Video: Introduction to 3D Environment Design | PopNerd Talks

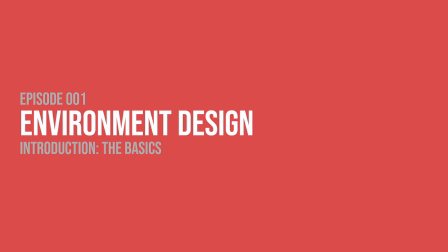Hey, welcome to PopNerd Talks, and in this new series, I'll be doing something a little different than my other videos.
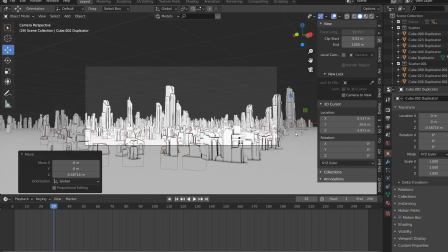So instead of tutorials, which usually go over the technical aspects of the work, I want to talk more about the theory side of things.
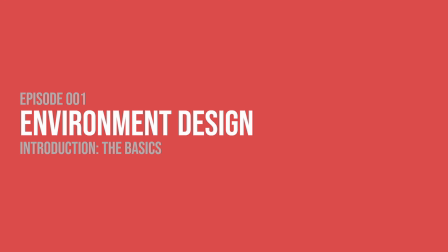So in this video, I'll be giving a quick introduction to environment design and go over some things that you can do to improve your work. While a lot of the background in this video will be using Blender, most of the concepts in this video can be applied to most 3D software.
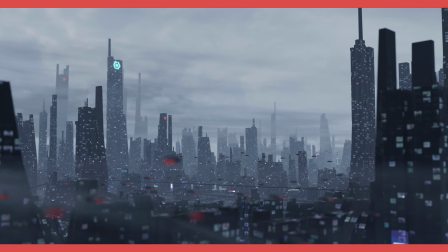Environment design is all about visual storytelling and about using context to show the viewer what your world is all about.
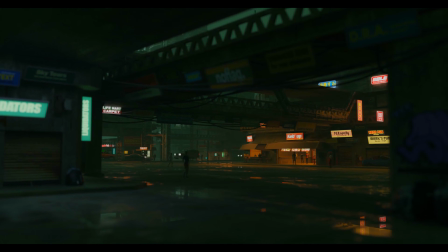Whether you're planning to create a sci-fi cityscape, a forest scene, or anything in between, there are design concepts that can be applied to your work to better tell the story of the environment you're creating. Starting with the basics, let's talk about focal points. They're essentially just the main subject or focus of the scene.
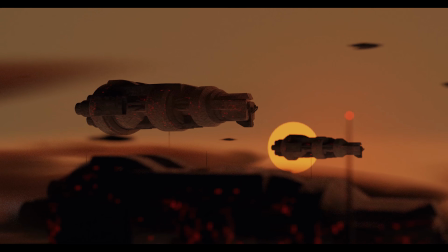A piece of art can have multiple focal points, but in general, the focal point is what your eyes will naturally be drawn to.
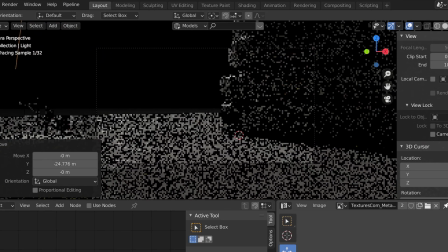And the key to creating these focal points is using contrast to separate the main subject from the rest of your work.
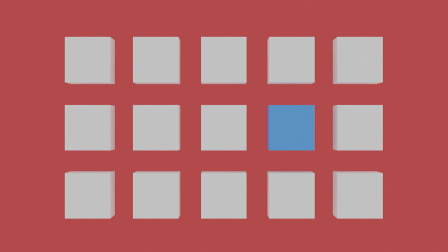You can create contrast to make the main subject stand out by using different colors, shapes, textures, scales, and many other aspects.
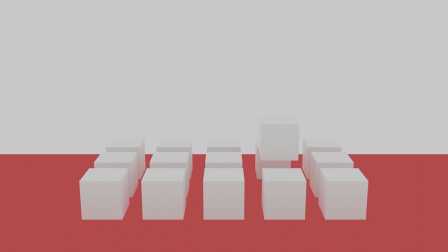For environments, the placement of the subject can also efficiently create a focal point.
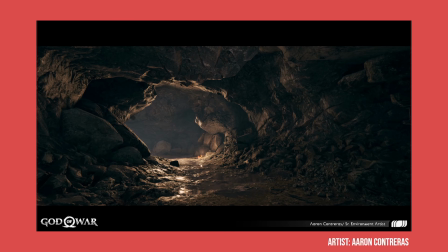As you can see from this concept art from God of War, the artist creates contrast through the lighting to make a focal point.
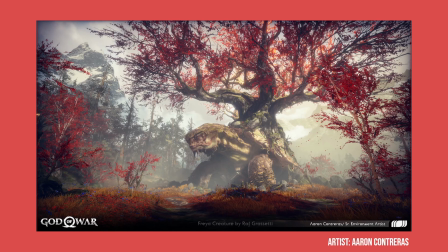In this piece, the artist uses scale to create a focal point by making the creature larger than its surroundings.
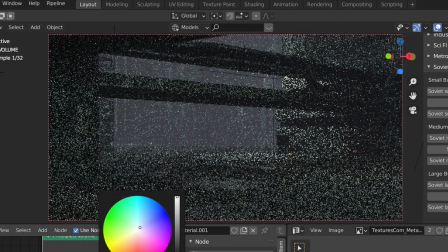What makes these so important for environment renders is that you don't want the viewer to be overwhelmed or frustrated because their eyes don't have something to focus on.
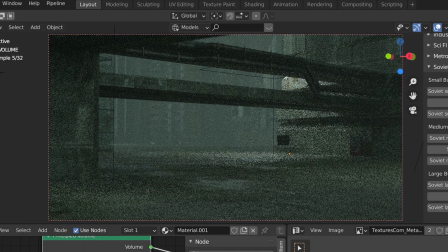By including a focal point, you can increase the viewer's visual attention, and this happens due to saliency.
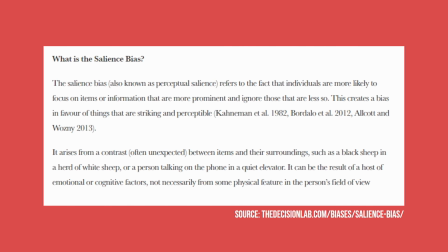In psychology, the salience bias is a cognitive bias which inclines people to focus on objects that stand out and are in contrast to their environments. This bias is a survival mechanism which helps with learning and attention,
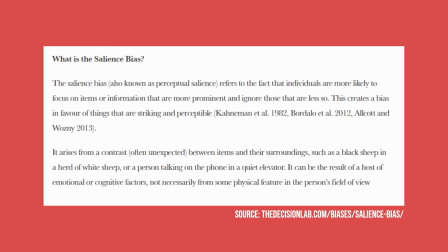and this concept has been used in visual design to efficiently capture a viewer's attention and communicate the message of artwork.
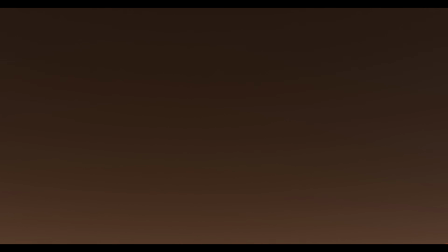Now that we know what focal points are, why they work, and why they're important,
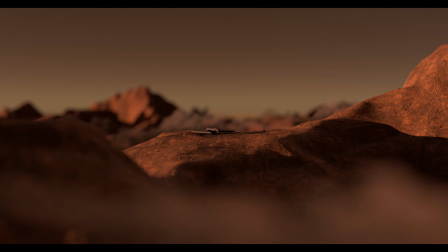let's move on to the next section of this video, which will further explore the fundamentals of art and how to apply these to environment design.
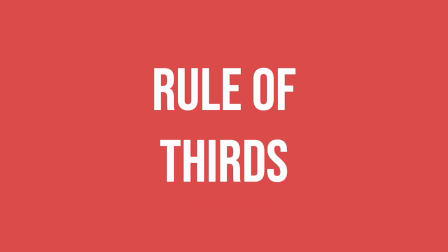When composing an environment piece, using what's known as the rule of thirds is helpful to increase the saliency of your artwork.
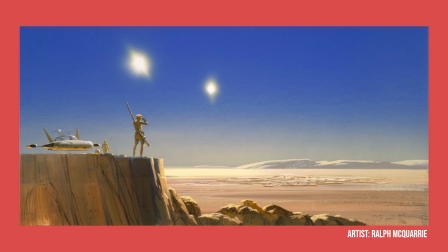You can split your canvas into 9 segments by using 2 horizontal and 2 vertical lines.
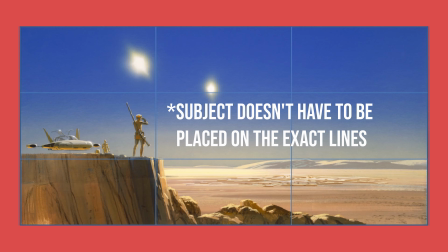This rule states that your main subject and other points of interest in your scene should be at locations where 2 of these lines intersect. If you look into professional photography and concept art communities, you'll see that the rule of thirds is well known and often used to make the composition seem more interesting.
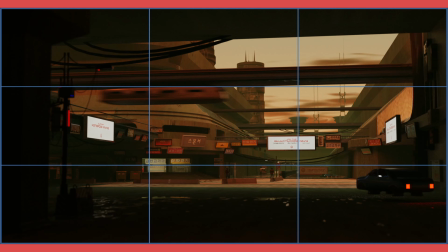This rule works at increasing saliency because if the subject of your artwork is at the center of the canvas, the viewer's eyes will more likely fixate on just that center because it is equally distant from the edges of the canvas.
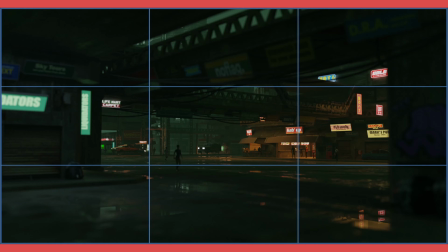However, if the subject is besides the center, the viewer's eyes will have to follow the subject, spending more time with the artwork.
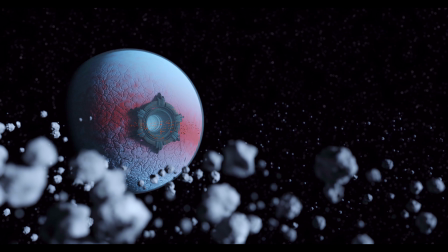The rule of thirds is very helpful for composition, but it isn't really a rule as it's more of a suggestion. While useful, if you're looking to create a more symmetrical composition or make your subject more intimidating,
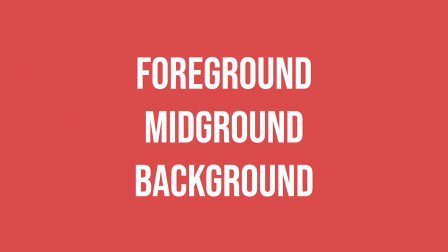breaking the rule of thirds is the way to go. Another method to improve the composition of your environment is keeping balance in your artwork. Having too much going on at just the bottom or corner of your canvas can give your work unnecessary visual weight.
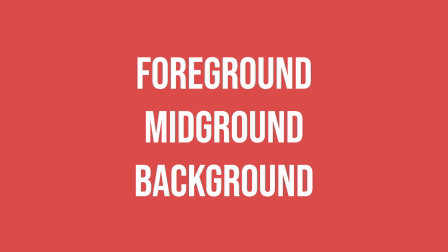A lot of the time, changing the canvas size or repositioning objects can help keep balance, but I find that splitting an environment scene into a foreground, midground, and background makes it easier to organize everything.
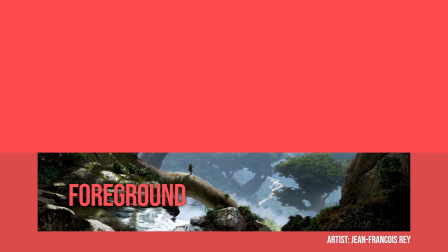The foreground is usually at the bottom of a canvas and represents the part of the environment that is closest to the viewer.
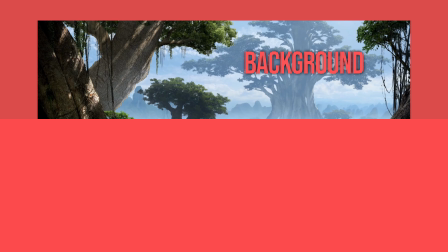The background represents the part of the environment that is the furthest from the viewer, and the midground is everything in between.
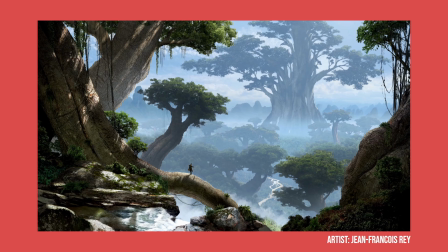Having all 3 parts of your scene working in harmony is the key to creating a satisfying composition.